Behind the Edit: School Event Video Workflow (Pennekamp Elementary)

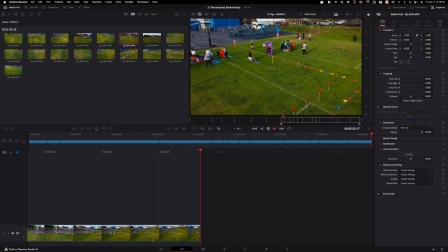It's cool. We're getting action, action, action, movement, movement, movement, more movement. Okay, kind of stop there. We'll stop it right about here.
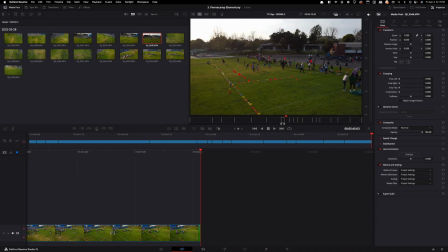Okay, let's see, what could we do here? Looks fine. Okay.
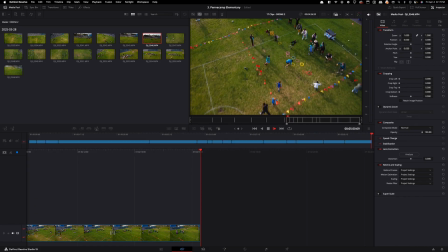From right about here. Oh, that's awesome. Getting action shots, perfect. Some over-the-top shots of people playing.
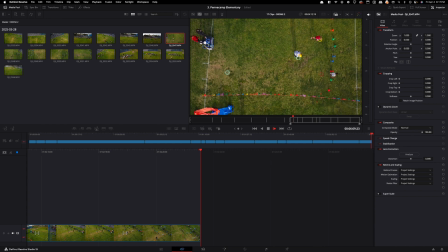Okay, it was cheating. Alright, then playing some games, some more games. Don't want too much movement on the video.
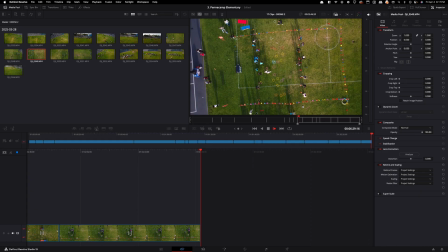There's more of this. Awesome, awesome, awesome. Let's see. Yeah, we'll leave that movement. We'll just fix it in post, as in we'll make it straight, and then
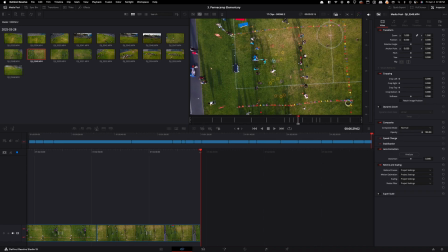pretty much straighten it out so it just looks like we're pulling out. We won't include this little tilt. And then from this tilt, we'll make another clip. Oh, no, it's another movement. So as soon as we stop moving, we'll make another clip.
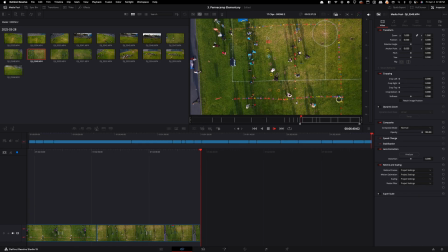There you go. From there, we'll leave that as a clip. Movement's too wonky here. Don't really like anything.
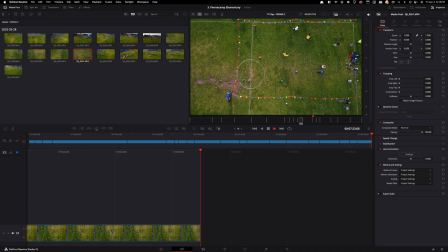Okay, let's see. This is okay. I think we might be able to work with something on this one here.
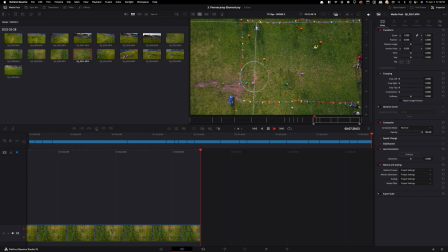Let's see. I see the kids just moving around. Might be able to do something. The movement is towards this end here. Then it just starts. A little bit of movement. I don't know. Could we do something? Might be able to do something.
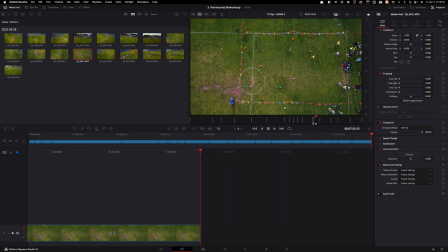Yeah, we'll just keep that little bit and add it. Okay, another close up. Perfect.
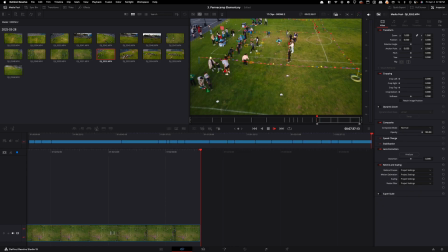No, okay, we'll actually just go from right here till right there, since here it looks pretty dead, and then we just gotta readjust. Okay, got people waving at the camera, getting a little bit of that.
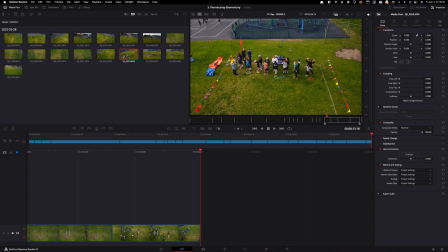It's always good to add, so we can always drop it somewhere on our video and add a little bit more of excitement to them. Okay, that's fine. Then I'm playing.
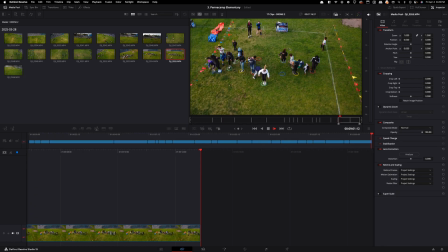Boop. Okay, awesome.
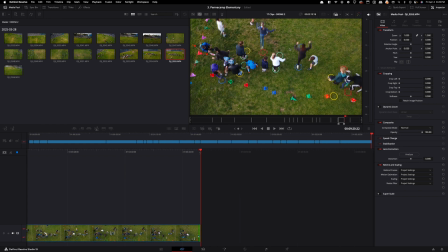All right, we'll leave that as one, and then as we're going back will be another one. And then again, from here, we're just going to be grabbing clips.